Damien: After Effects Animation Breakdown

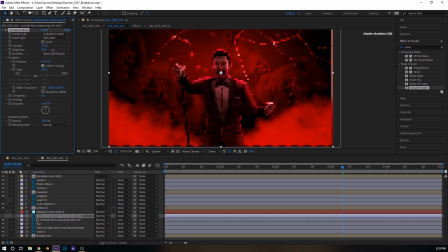12:21 Turn the contrast down a little bit. Let's turn the brightness up and turn the contrast down.
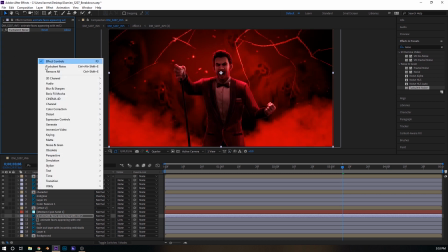12:28 And now we are going to take this turbulent noise and we're going to give this a radial blur.
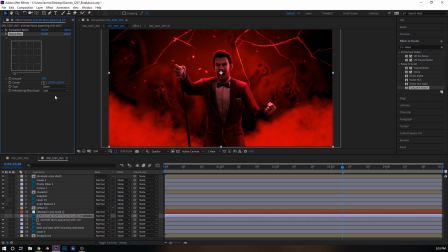12:35 And what that radial blur is going to do, once set to zoom mode, is going to give this really interesting effect to
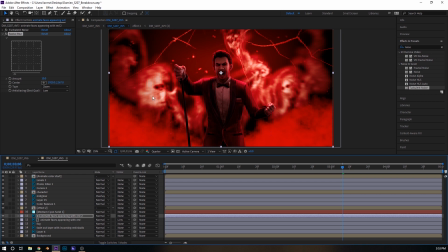12:43 the mask itself, where we get sort of this light peering through the screen. And so we're going to turn this up to high on anti-alias mode. And how much of this do we want is the question. How intense do we want it? So let's see what that looks like.
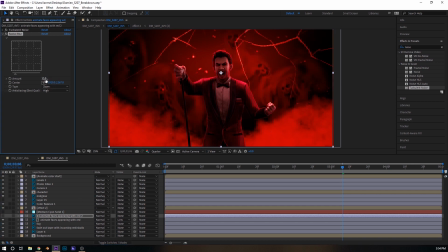13:03 Don't love it, so let's turn it back down to 12.
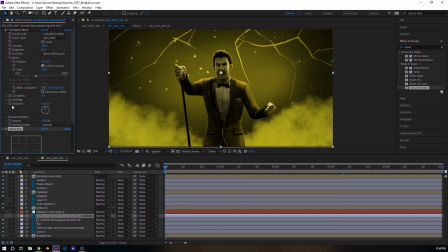13:09 And now let's take it and let's go from the beginning to the turbulent noise. We'll change the evolution of this all the way to the end, and we'll go to 180.
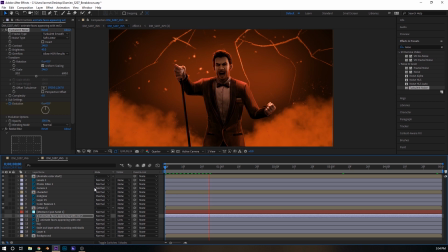13:22 And we're going to watch this render at half frames, and we're going to see how the radial blur has affected the mask,
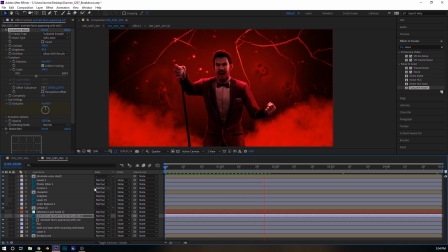13:30 which we've used as a inverted Luma matte for the animated faces. All right.
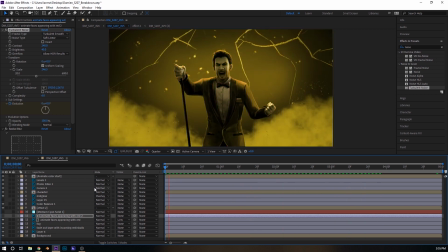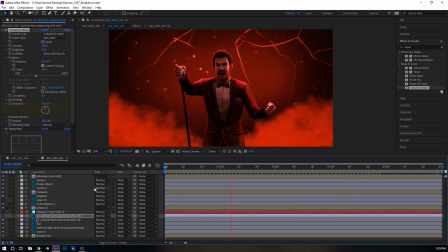And it's not too bad. I like that effect. I'm wondering if we should increase the contrast even more. Really give it some...
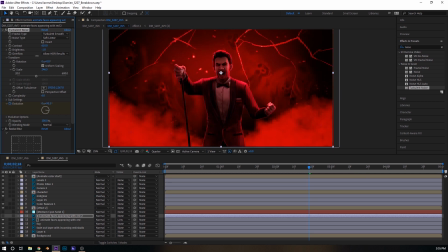Yeah. All right, I like that. It looks like they're sort of shining through the screen.
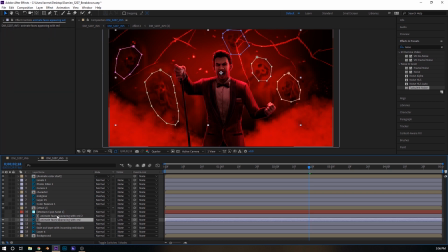14:12 Okay, so now that we have the animated faces with their turbulent noise and the radial blur,
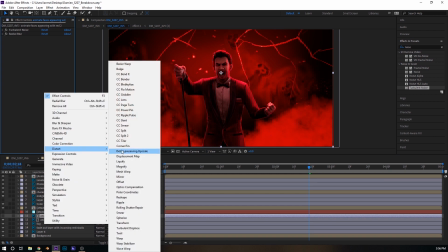14:18 we also want to turn on another distortion effect, and that is flow motion.
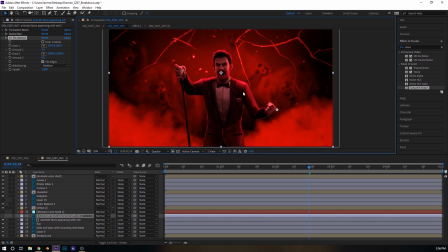14:24 So flow motion is going to let me pull between 2 points that I assign in the animation.
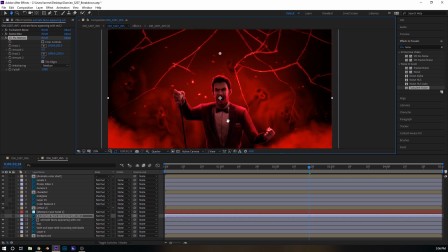14:30 So I am going to take one pin here and one pin way up here. And then we're going to go to -25 and we're going to go to 10.
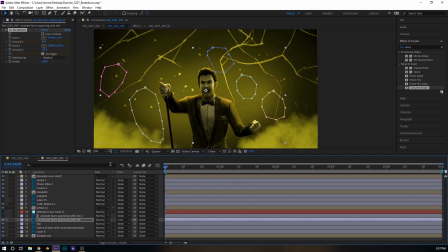14:41 And what this is going to do is it's going to animate and pull between these 2 points. So we have 25 here
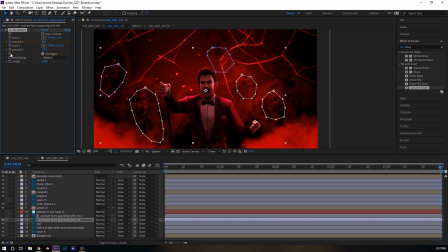14:55 and -25. Oops, I clicked the wrong one. That makes sense.
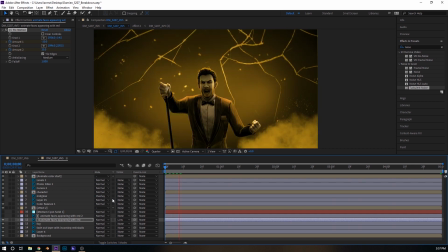15:05 There we go. So let's watch that. And so what this is doing again is it's just warping between 2 points.
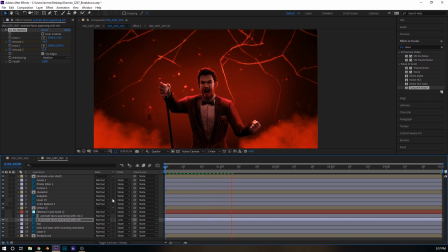15:14 So one has an increasing value and one has a decreasing value. So it is pushing away from itself while another pulls towards it. And this creates the effect that these spirits are sort of coming from behind Mark, moving up the screen and warping a little bit, and just creating that movement.
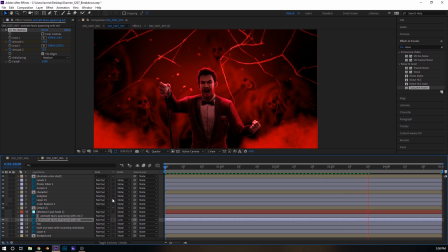15:34 It's very, again, reminiscent of liquid or smoke. And so because these creatures,
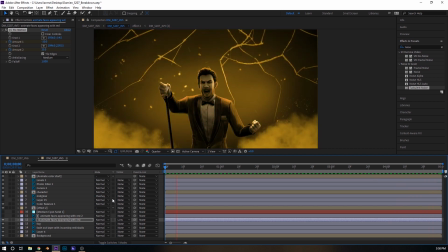15:42 ghosts, faces, skulls, etc., come out of the screen and look like that, we really wanted to push that effect as well and give them that sort of warping.
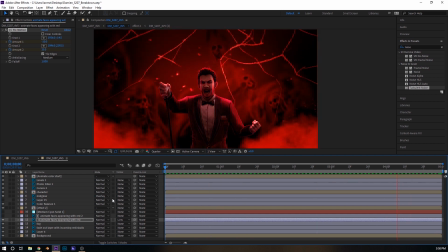15:53 So that's starting to look really nice. The other thing that I want to do is I want to take this and let's see. Let's just put a regular noise on it and see what that does.
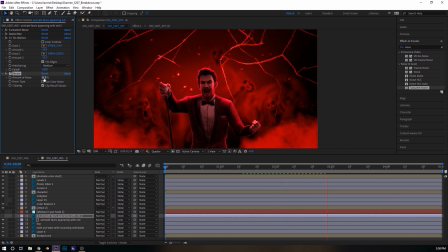16:09 I think we can create a really cool effect. Yeah, just like that. So you can see that this noise is showing up on the mask and actually creating that sort of static effect as if, again, this was more of a television screen of some sort than a illusory plane.
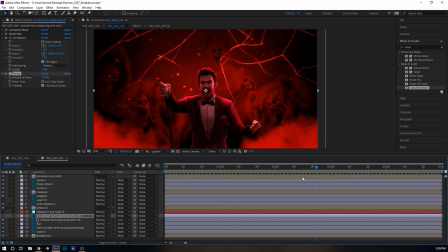16:31 Okay. So now that we've done that, we're very, very close to this being done.
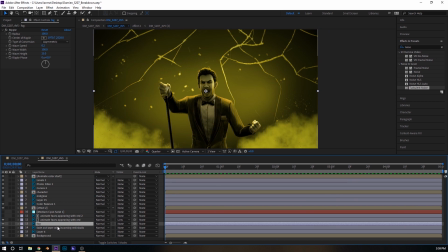16:40 The last effects that we might want to do are creating the same Luma inverted map for the fog. In fact, you know what? Let's just copy it straight from the other effect instead of making a new one.
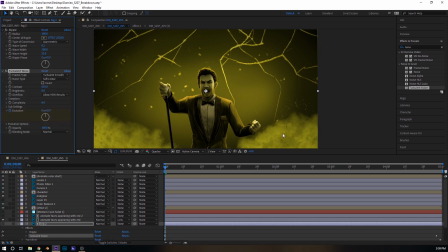16:54 It's just easier that way. And so we can see that the smoke has gained these sort of blotchy bits here,
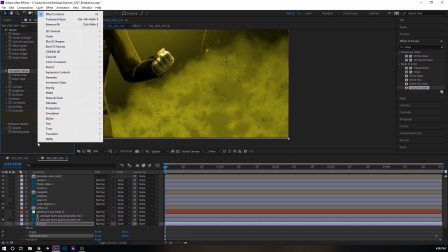17:00 and these blotchy bits are going to evolve over time, and that's going to give us the feeling of moving dynamic smoke.
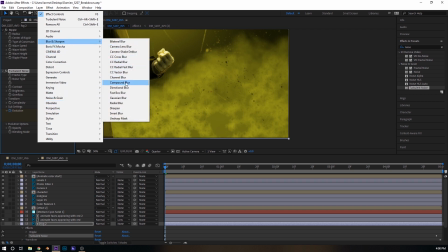17:08 So we're going to go into our blur menu, and we're going to grab the Gaussian blur, and I'm just going to turn this up to
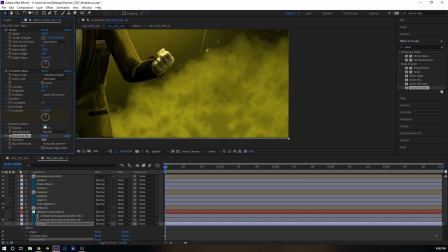17:19 probably 20. Let's do 20, and then let's turn the contrast way down on here. Even further, even further, even further. There we go.
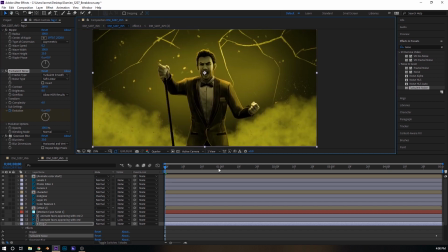Let's check that out.
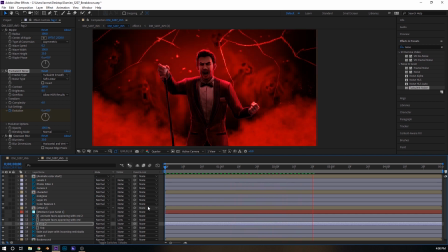17:43 And so the smoke evolves over time, just like the noise.
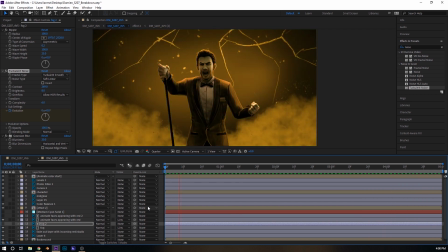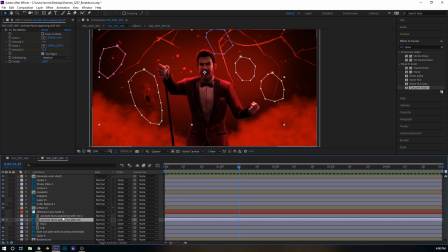17:54 All right.
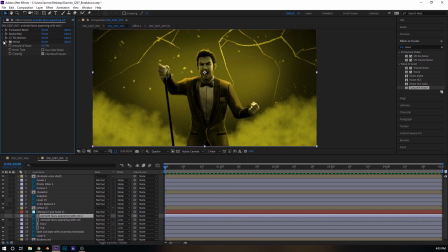17:59 Okay. And let's see what else we need to do. What else do we want to do?
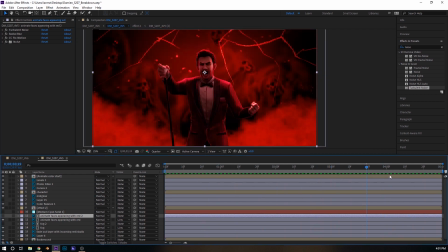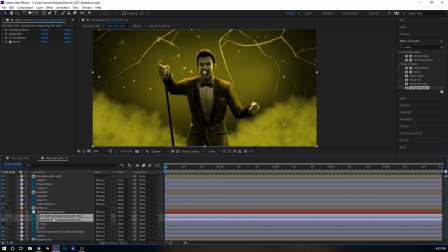18:12 You know, I think we could take both of these layers and we could actually scale them as well, just a little bit, just to give it that extra little bit.
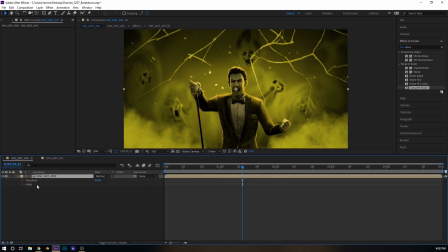18:27 All right, and the last thing to do is to take this, and we're going to go into this second composition here that contains the work that we've done.
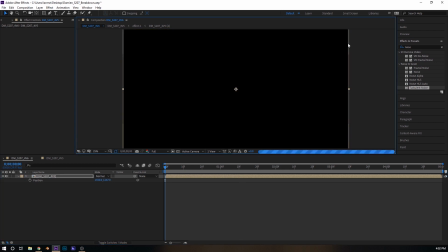18:36 I'm just going to scale it up a little bit since there's a little bit of an edge on this side to this shot.
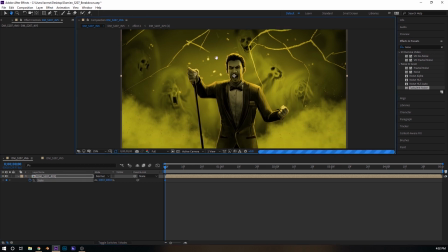18:41 We're going to position and scale, and I'm going to take this and we're going to scale it up.
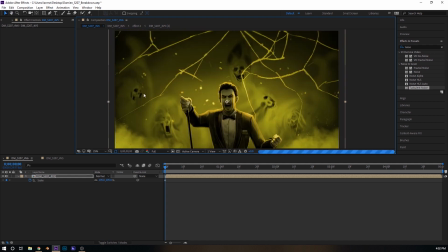18:49 And we're going to bring it here. And let's scale it even more. Let's get in close to Mark.
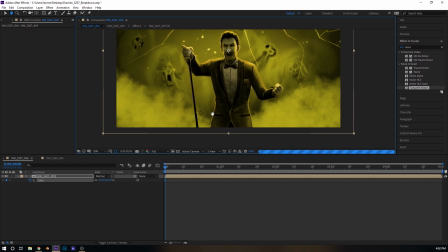18:56 Let's get in real close.
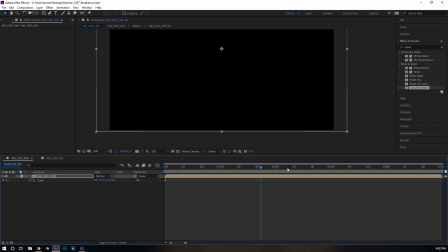19:02 And then let's go here.
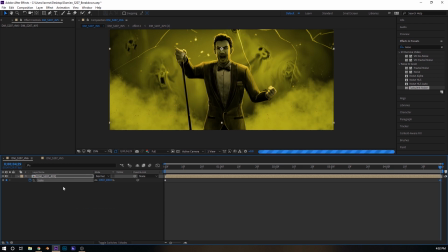19:06 And I'm actually just going to reset the scale value, and I'm going to reset the position value,
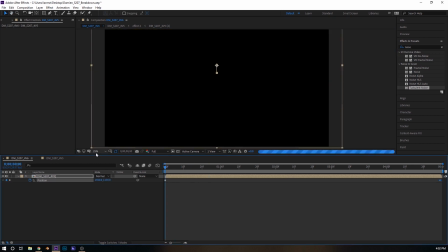19:12 and it's going to create 2 keyframes here, and we're going to get this nice effect of the camera
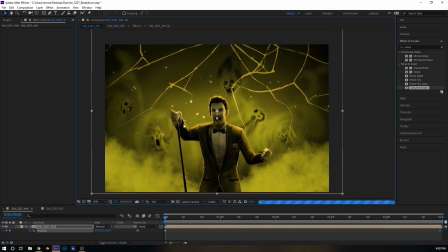19:20 zooming out and away to show off the emitting skulls.
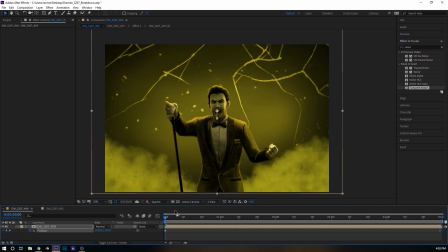19:26 All right, and so let's render this out and see.
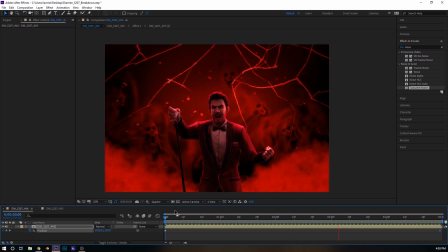And so it pulls away from Mark, the skulls appear, the red shows up. It's got that nice emission from the skulls,
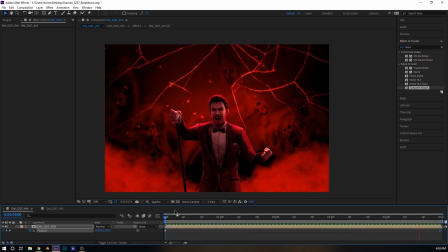19:45 showing off the anger that he did everything. Although that's another shot. All right. And that's about it.
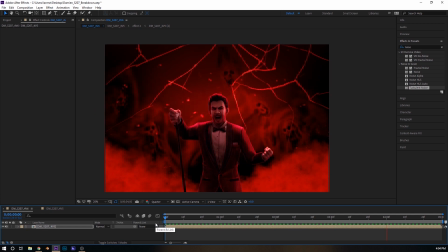20:04 And many of the shots were animated this way, each one different, each one with a different brief.
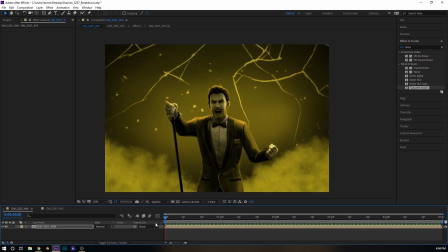20:10 Some were a little more simple. This was one of my favorite shots since it was a little bit more complex, more dynamic. I love the look of it too. It's totally badass. And that's all for now.
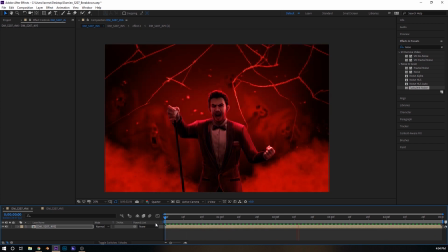20:21 Thanks so much for watching. Take care.